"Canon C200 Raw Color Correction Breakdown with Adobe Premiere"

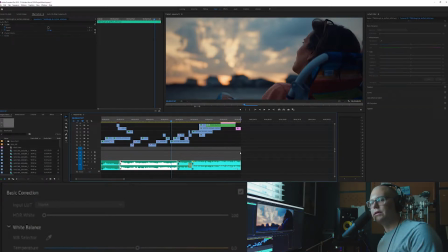(0:00)
Hey, how's it going? My name is Daniel Hamby. I'm a filmmaker and storyteller based in Charlotte, North Carolina, and I was challenged by Armando to do a color correction breakdown for one of my videos that I created. It was a C200 Canon RAW test.
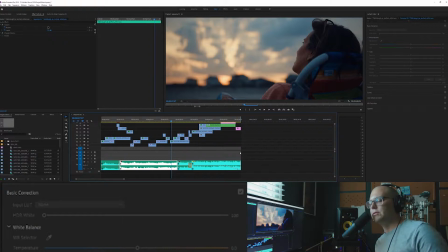(0:18)
This is kind of a little bit off the cuff, but I just kind of wanted to show a little bit about what I was doing in the video to create the looks that I had. So let's get started here. So I have the timeline open here. We have this shot here. This is my mother-in-law here at the beach. This is part of our family vacation.
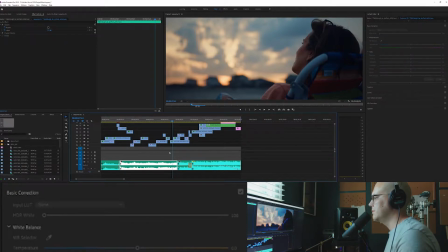(0:36)
And you've got some nice highlights here, some deep shadows, things like that that are going on.
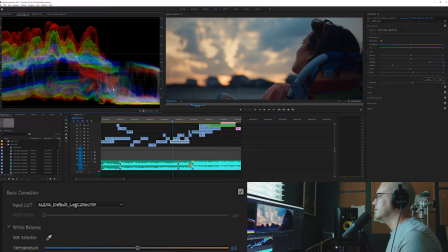(0:42)
And a lot of it is subjective. And it's all about what looks good to you and your eye. I think that's kind of where I start when I do these things.
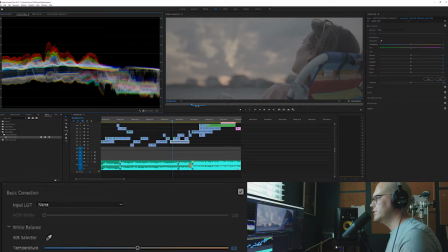(0:51)
So you can see right now, it's a pretty flat image you can see that in the waveform here and basically why I like to start is I just like to try to make it look as realistic as possible now this film is filmed in raw you know you don't have to have like
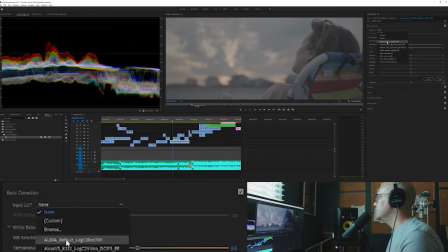(1:04)
all these crazy LUTs or anything to make it look really nice what you can do is just use the Alexa LUT that comes with the Adobe program that's what I do that's how I start everything on so I use this Alexa default log to see 709 so I click that and that just
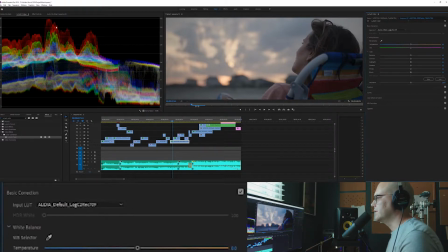(1:21)
kind of helps keep it from flattening out now you're seeing that it's spanning the whole image this is kind of what you want to see when you're color correcting and trying to make it look normal is you just want to make sure that you've got as many of the blacks or get as
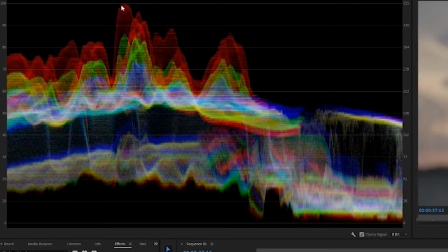(1:35)
close to this zero without crossing it as much as you can and same with the highlights you want to get as close as you can without crossing
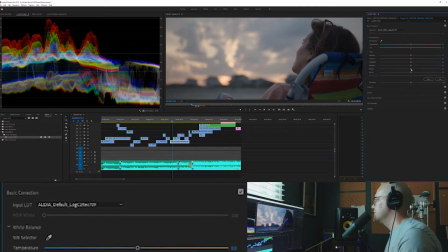(1:41)
it there so it is a little high on the highlights there so i'm just going to tap it down just a hair and save with my blacks i'm not going to i'm going to crease it there so now we've got it looking good but it's still a little flat better than it was but
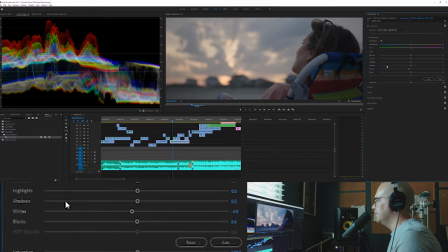(1:54)
it could still go a little further so I like to start from here is I like to do play with the shadows a little bit
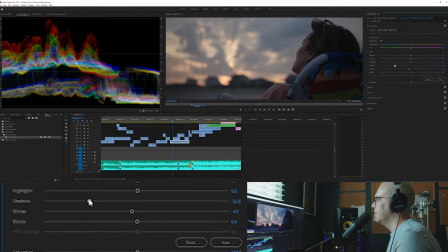(2:01)
with this and I'm just kind of mess around with that this is you know I'm kind of going for like a sunset evening look so you know so the shadows and the mid-tones there are going to be a little bit darker than you normally find so I would dip that down and
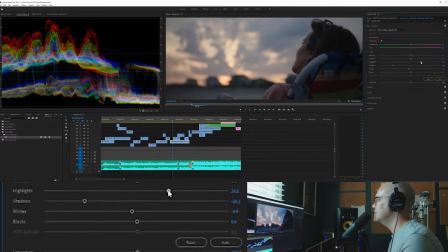(2:18)
then And I might increase the highlights just a little bit just so you can get a little bit. Again, you're kind of trying to keep things from just hanging out here in the middle, at least with dealing with sunset stuff. You know, I think my contrast is looking good. You know, my shadows and highlights are looking good. But I want to kind of play with the saturation a little bit just to kind of make it look.
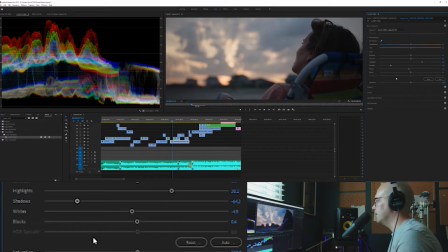(2:38)
What I'm aiming for here is just like what does the saturation look like to the normal eye? Like that's really what I'm aiming for. So I'm not going to increase it a lot. I'm just going to crease it just a little bit. And yeah, now we're getting those colors there. So that's looking actually pretty good. We're getting the sunset look.
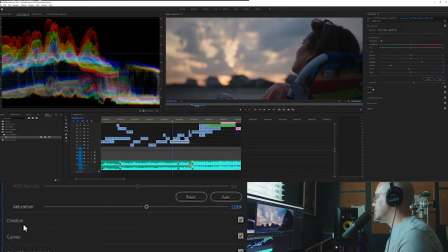(2:56)
This is a very natural look to it. What I like to do to take this a step further is I have this LUT pack, which I'll include a link to.
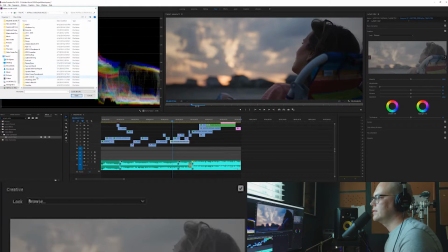(3:04)
It's not mine or anything. It's just these free LUTs that I got from some website somewhere. But they have this one just called Sedona.